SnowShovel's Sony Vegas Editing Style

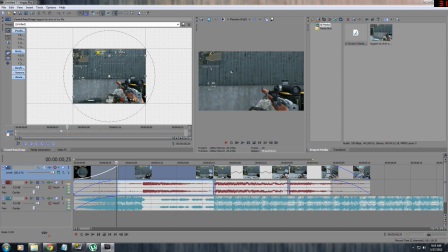995s
So you want to make your animations quick, but not too quick. You want to make it quick enough so that it's viewable, but you don't want to make it too fast to where it's like, whoa, what the hell just happened? And you don't want it slow, because if you have a slow animation, they're like, what are you doing?
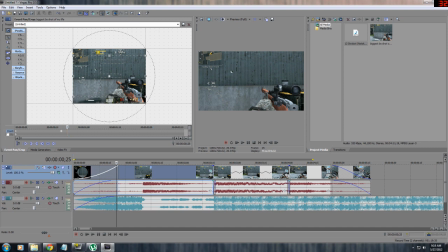1012s
And they're aware of the fact that you made that animation, and that's almost distracting. You want it to just be quick and effective. So I usually just set it to a couple frames like this. This is about 30 frames of animation, and that's about a second.
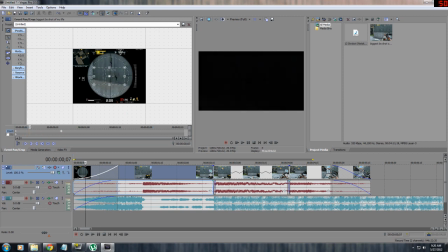1028s
So it goes from zoomed in and it zooms out like that. So I have that along with my fade.
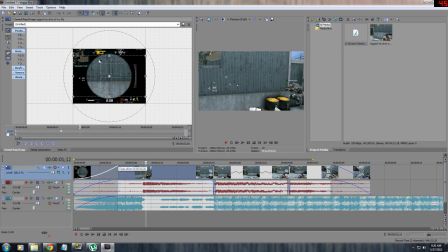1038s
So I have that. I don't really like the way this fades, so I'm going to change this to a higher arc instead of a low arc,
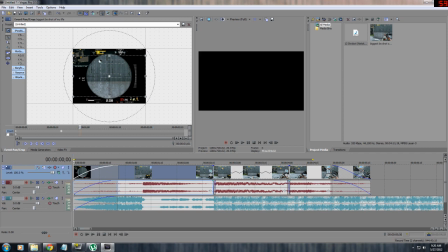1046s
so that way I can see the zoom out a little better. So
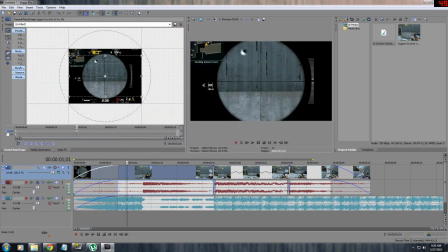1053s
it's doing that. I want to make this a little longer because I want the animation to be a little more apparent.
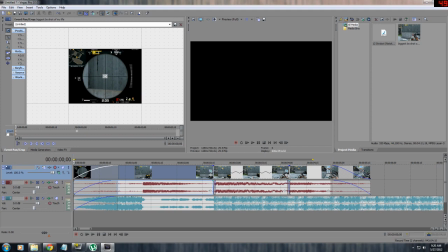1060s
I'm going to make this zoom in even more so that the animation is a little quicker. So it's zoomed out.
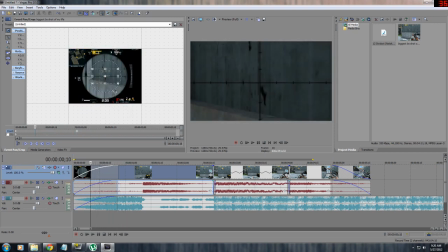1068s
Also, another thing I've noticed is at the beginning of the clip you can see I have a crosshair, and I don't really like that. So I'm going to take the clip and I'm going to cut that out, that specific part out, because I don't like the crosshair.
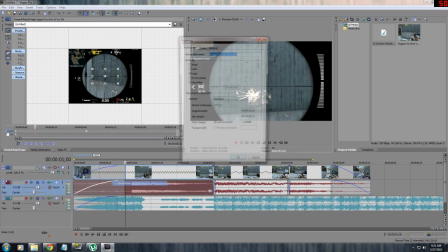1081s
So I'm going to take that, and I guess I can just slow-mo this, or I can speed this up.
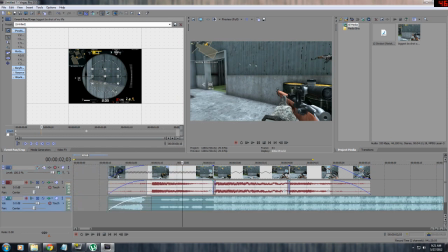1089s
Either way, it doesn't matter. In fact, I'll just crop it because I think that'll look better.
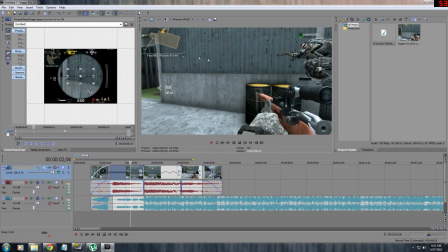1095s
So I've cropped to the video, the beginning part, and I need to move this video over.
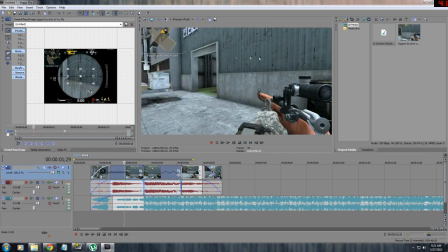1102s
So in order to do that, I just select all my clips, which are just these three. And if you want to know how to do that, it's just you hold shift and click all of the clips that you want dragged. So I'm dragging those over, and I drag my music over.
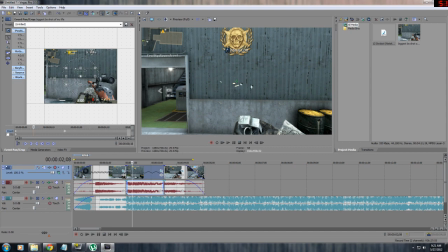1117s
You'll notice it's lagging, and the reason why it's doing that is because I'm already starting the video effects processing, and that creates lag. So if you want to see what your video will look like animated, you can just change the preview to half.
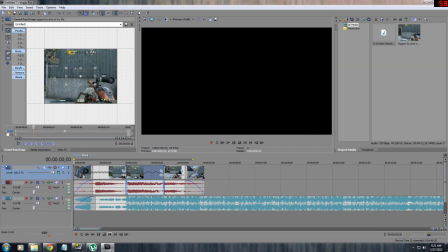1131s
Half is pretty effective. You can still see most of it. And
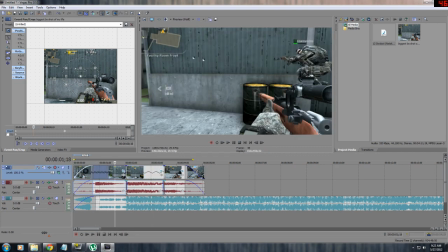1138s
yeah, you can see the animation is having a toll on the my CPU, and I have a pretty decent computer, so you guys are probably going to be lagging as well while you're video editing.
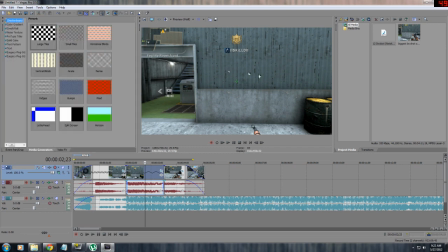1151s
So like I said, it's very important to do the animation or the video effects after you're done syncing your clips.
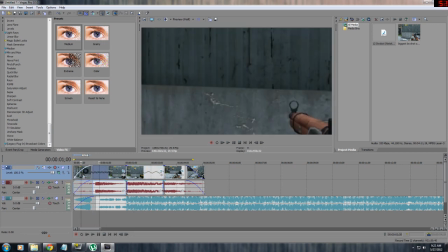1159s
Anyway, a couple other transitioning effects you can use in Vegas that I use are defocus.
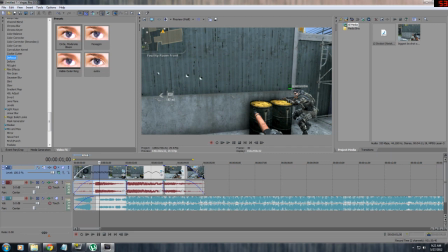1166s
Defocus is basically, it just blurs the image, and I don't know, I think it looks really cool. So I'm just going to use one of the defaults, circle,
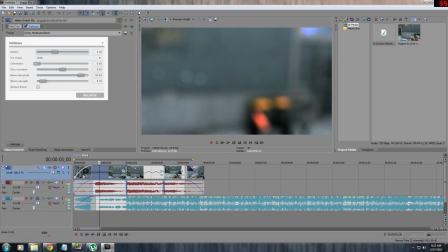1179s
and you drag and drop it to the clip that you want it to be on, and you can animate it by clicking the animate button at the bottom where the plugin is, and then you can see a time scale of where it will animate the defocus.
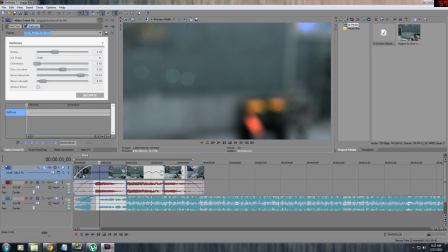1193s
And at the beginning it will have these settings, which is what I want, and that looks pretty good.
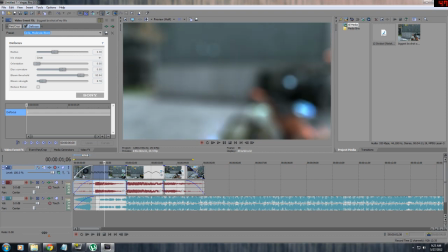1201s
You can see the defocus basically just adds blur and like blurred out circles. It's a pretty cool effect, and I like using that in a lot of my montages, so I use that.
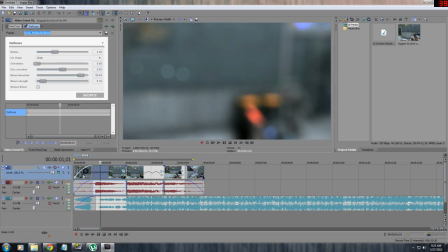1213s
But I want it to start focusing in before I get the frag kill. So I want to maybe change the defocus rate to 0 at this point, because I want to be able to see what's going on right before I get the kill. So I have it defocused,
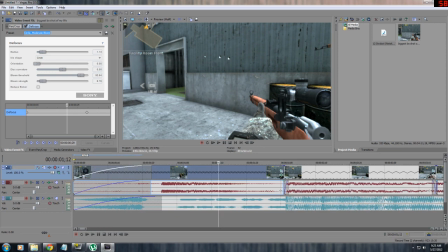1236s
and it's lagging, so I can't really tell what's going on right here, so I'm going to change this to 1/4.